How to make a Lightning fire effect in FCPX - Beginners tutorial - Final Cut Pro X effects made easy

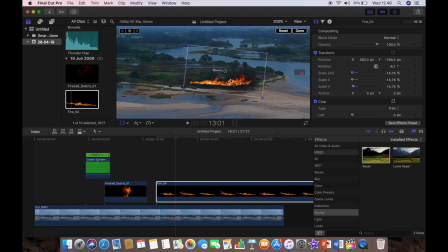[4:34]
And now we'll position it so that I've got it at the end of that particular piece of land, and the main strike then is around about where the fireball was and the lightning strike.
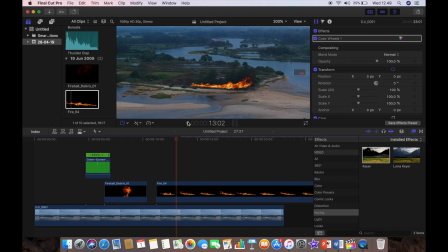[4:50]
Okay, so when we have a look back at that now, it looks pretty good, but unfortunately, as you can see, the fire, as the drone moves, the fire's changing position, and we need to keep it locked in the same position. And so basically we're just going to add two key points,
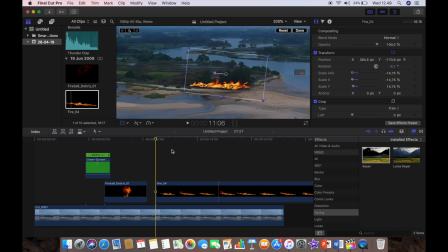[5:08]
one at the beginning, we found the first frame, add a key point on the position,
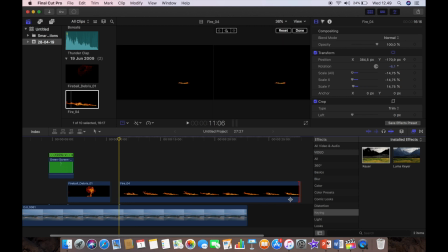[5:13]
trim the clip back to meet the main clip,
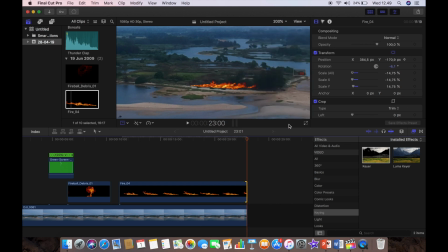[5:18]
and then we're going to find the final frame, And we're just going to take the fire and we're going to drag that over. We just drag it over until we got it as we want at the end.
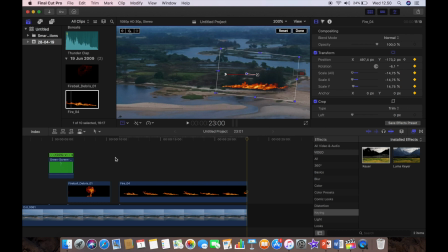[5:36]
And you can see all the it's automatically updated the keyframes. So now when we play that back, you can see that the fire actually now stays in the same position, which is exactly what we want.
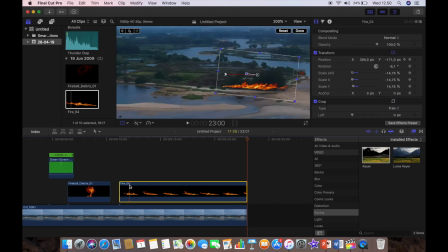[5:53]
So now we just have just a few more things to do.
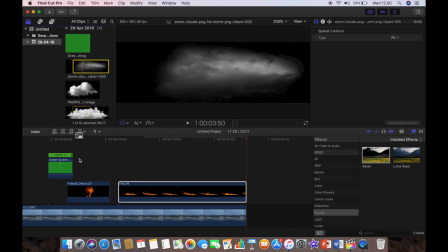[6:02]
We're going to add our cloud layers. These are just some cloud PNGs that I
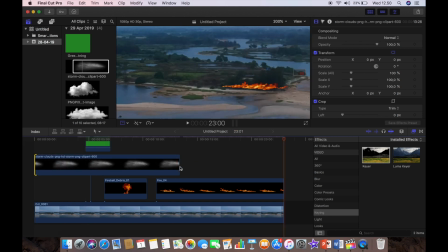[6:13]
downloaded easily from the internet. These are royalty free and you can find these quite simply.
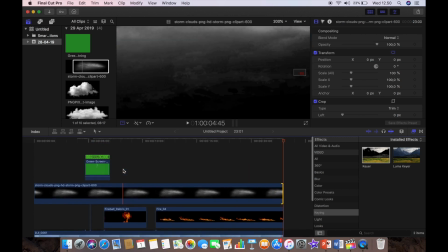[6:20]
We'll just scale that up to match the size of the clip. And we're going to
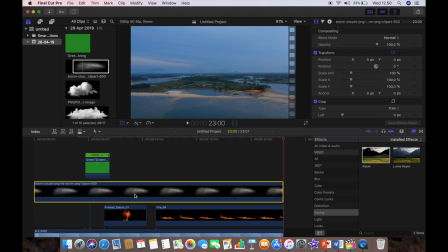[6:27]
position the clouds now so that I've got those exactly where I want. This guy's a bit too blue, so I decided to put these nasty looking clouds into the frame. I'll lower the opacity because I don't want it too full on. And we'll add
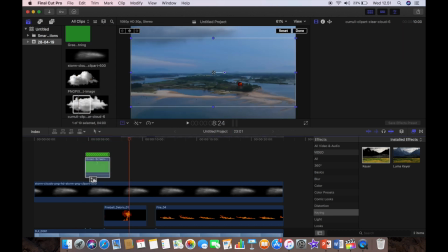[6:47]
our second cloud, which is where the lightning is going to come from.
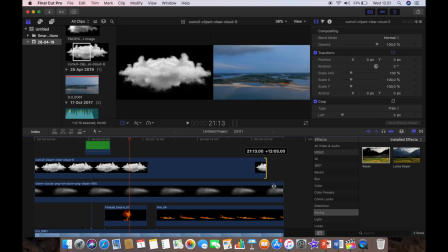[6:54]
And we're just going to scale that up to match the size of the clip.
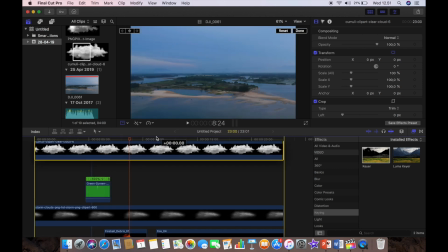[7:00]
And we'll position that one as well. And we're going to put it on top, put the clouds on top of the lightning strike.
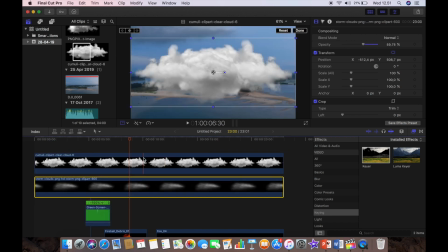[7:09]
So that the lightning actually comes from behind them. So we'll position the cloud now,
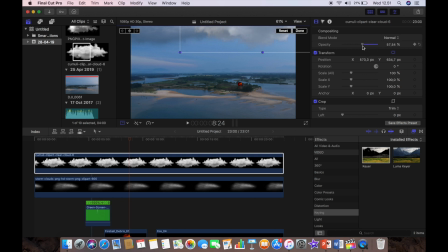[7:16]
and we're just going to lower the opacity again so that it's not too in your face. But I'm going to go to, for this one, I'm going to go to my color board and the exposure, and I'm just going to reduce the exposure a little bit, which makes it a little darker.
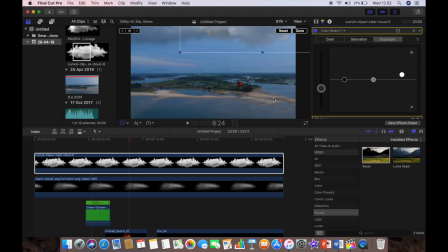[7:33]
Just maybe play with the highlights. And now we have a nice dark cloud in the foreground. And we just play with it until you're happy where that the position is right.
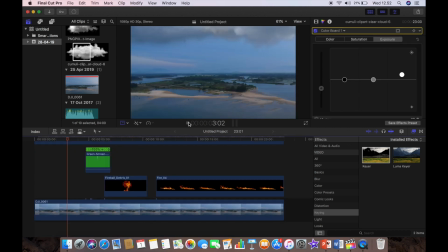[7:45]
Okay, so having done the clouds, let's have a look at what we've got. Yeah, that looks pretty good. Everything seems to be working nicely.
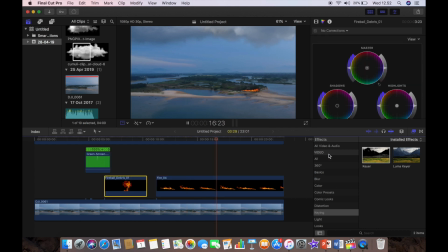[7:59]
That looks pretty good. So now we're just going to add a little bit of blur to both the fireball and the fire because they're a little bright, so a little sharp. So we just want to add a little bit of focus blur,
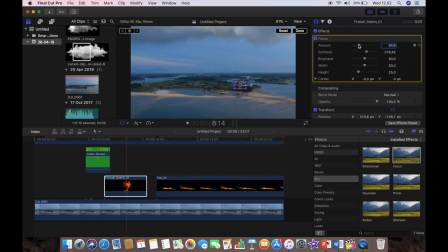[8:17]
and we're going to adjust the amount of blur that you have and just bring it down until you're happy that it looks okay. We'll do exactly the same, little bit of focus blur, and play with the amount of blur that you have until it looks okay.